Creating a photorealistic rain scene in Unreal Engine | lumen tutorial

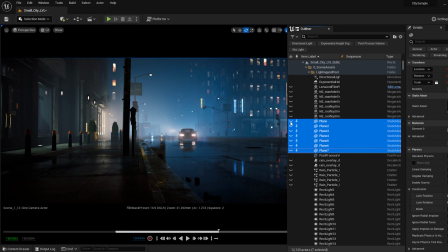storefront light and because lumen GI actually picks up the emissive material so Their color will get contributed back to the overall global GI and it creates some really interesting reflection and the suddenness It's just hard to get sometimes
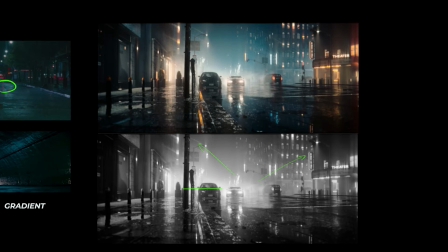with a solid light color and don't forget to pay attention to the overall image
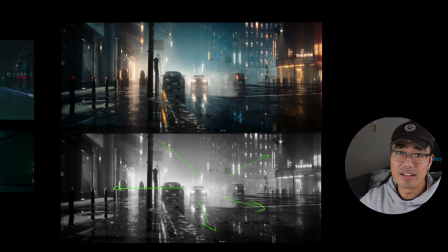and check if has a nice gradient overall that's basically my way to
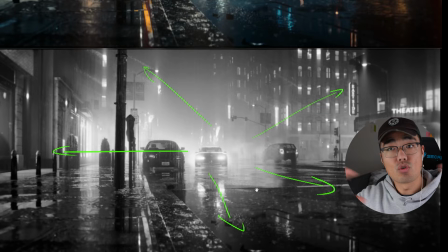avoid creating a flat image so always check for gradient either left to right or inward outward so in this case it's more of like inward outward gradient
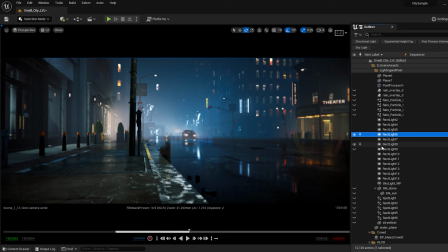and use extra light to layer the buildings and the layer the objects for example this building right here the bike comes behind it and separates the foreground building with the background so the screen right this whole chunk doesn't look like a black blob it has layers and what else we can do okay let's later on add we can add some
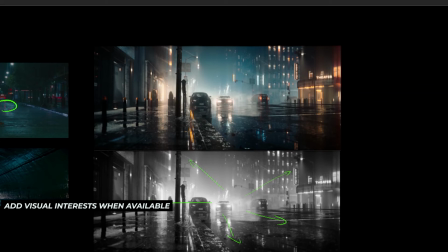red tail light to make the color palette even a bit more interesting because right now
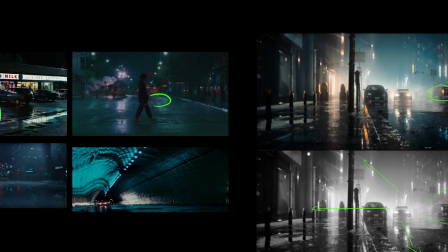we are sitting somewhere around this warm orange and cool blue on the street so sprinkle a little bit red tail light too just
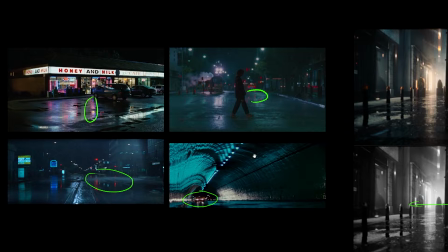to make the image a little bit more interesting but not to shift in too far away from the main color theme so okay the general look is getting there let's now crank up the rain
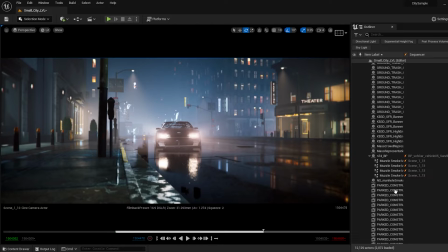if we study the reference carefully we can try our best to capture the essence of the rainy look like what makes the look rainy so
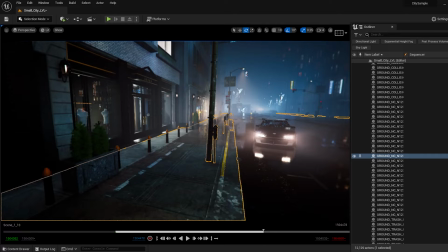first thing if you notice the sidewalk right now it's still a bit of a repetitive a simple it doesn't look wet enough so we want to break that
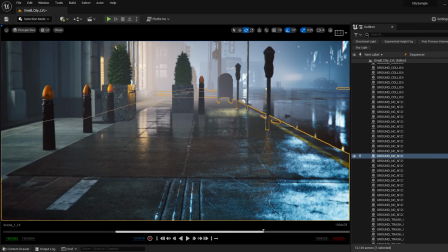up a little bit and introduce some puddles so we can feel the water is accumulating on the sidewalk and second thing is obviously the ring drop lines and the
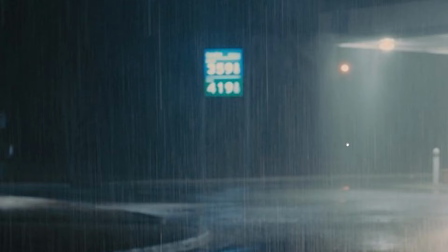ring drop lights is especially obvious or more pronounced around the
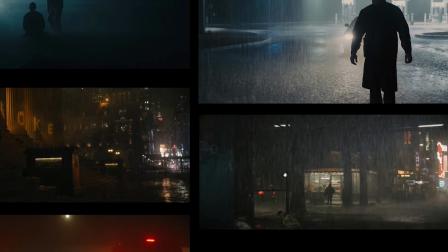hot spots or light sources and don't forget the ripples in the ground i
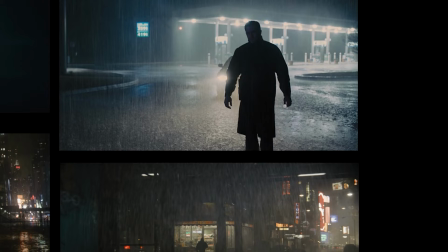think the ripples on the ground probably sells the wetness more than the drop lines so having those small ripples moving and expanding you know very subtly on the edge of the frame it can really add more life to the lifeless concrete of the sidewalk and to create that rain material like consistent ring
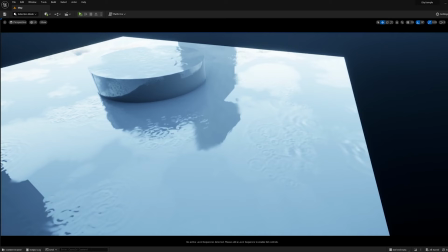look i use the ring material from the marketplace as a starting point and it gives some great animated normal material function which you can then integrate it into your main shader to the car shader to the pavement shader etc but
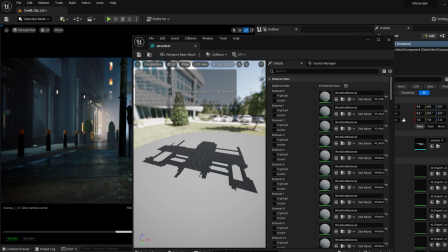in this case for the ground it's like consists of hundreds of geos so it would be a nightmare to go through every shader so what i did is i just
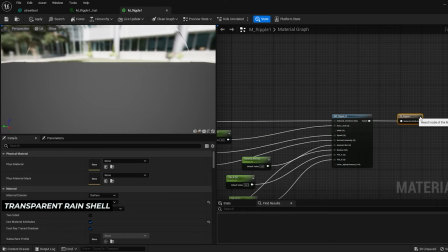duplicated the geo and lifted up a little bit and made a transparent material
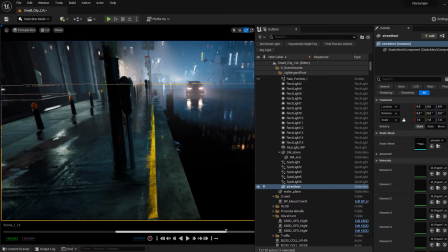with only the ring ripples and because the ripples is in the normal and if we pipe in a fake sort of rasterized
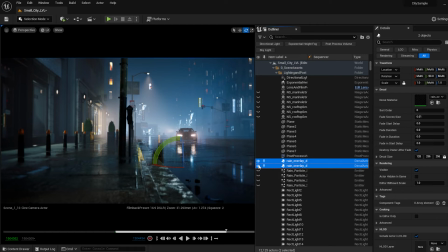the refraction it can create some broken reflection look but still has the ripples there
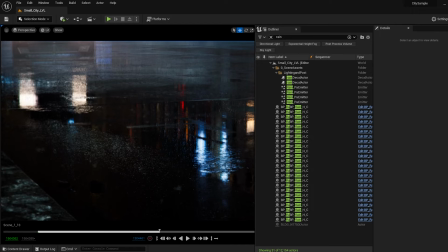and also i added some splash element just to break up the smooth reflection just a little bit more
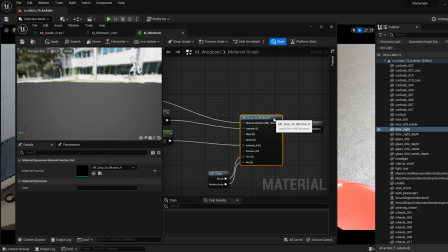and the same thing with the car material just integrate the ring drop trail material function from the marketplace into the car shader you can add it to the last step because the water you know all the all the coated shader happens at the bottom and the water happens on the top all right
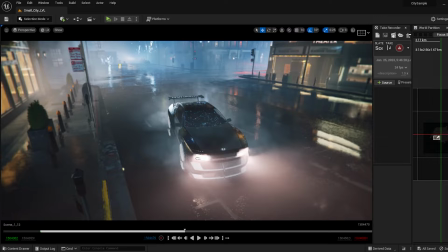last step the ambient add some fog mist smoke whispers
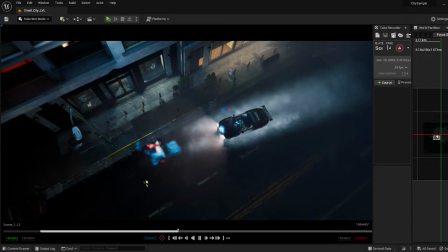anything you can to make the audience feel the air inside the scene will help to increase the realism but keep them subtle and always make sure that the wind direction
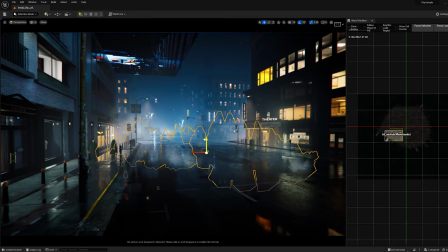is consistent throughout every sort of ambient source that is one mistake i see a lot of people make and that i can actually small detail can either break or make a shot oh and bonus tip so when you have a
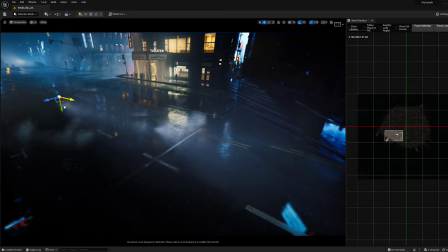moving light source and the volumetric fog in the scenes sometimes you will notice the light source will have this strobing effect in the fog and there are actually a couple cvars that can tweak or increase the refresh rate of
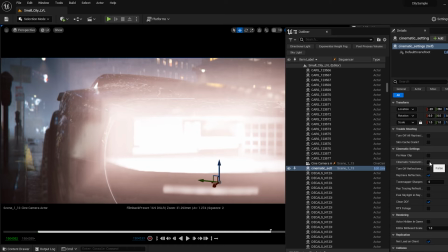the volumetric fog and i pack them in a blueprint you can just have this one
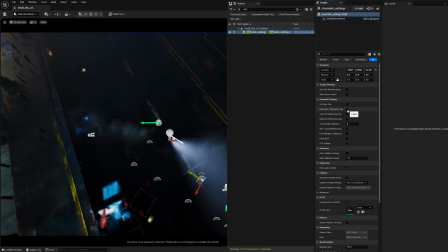toggle i call cinematic fog it does come with a heavier performance cost and but for cinematic purpose it should be fine and you can
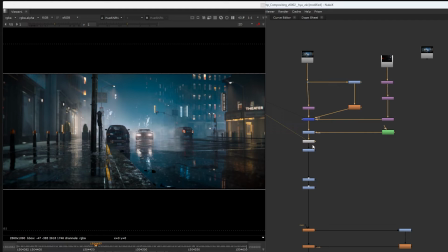download the blueprint here to try it out last step is grading grading I actually consider is more of a preference things like a color filter
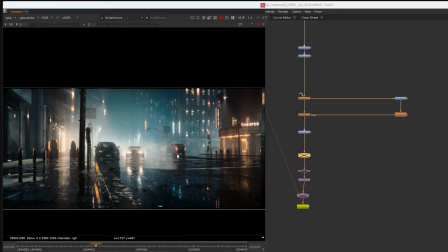so I don't think I will cover in full length in this video but one thing I want to mention is I added a bit more glow and loom
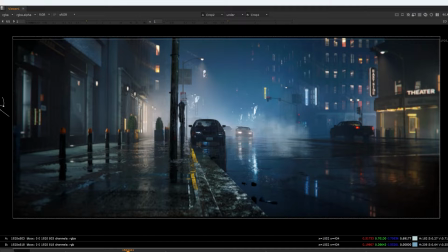in Nuke and stretch them vertically to sell the wetness on the lens look okay so that wraps up the workflow for this shot but the principles like lighting and environment storytelling can be shared across different contexts as well so I hope this video has been helpful for you and if there's any other topic you want me to dive deeper or break down more leave a comment and let me know if you haven't please subscribe there's a lot more coming on this channel and don't forget to check out the demo reel I put out lately.
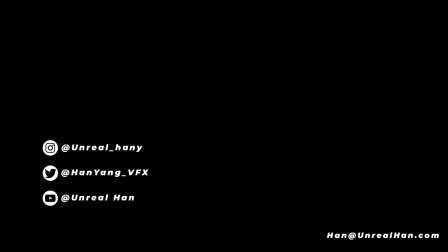Sit back, relax, enjoy.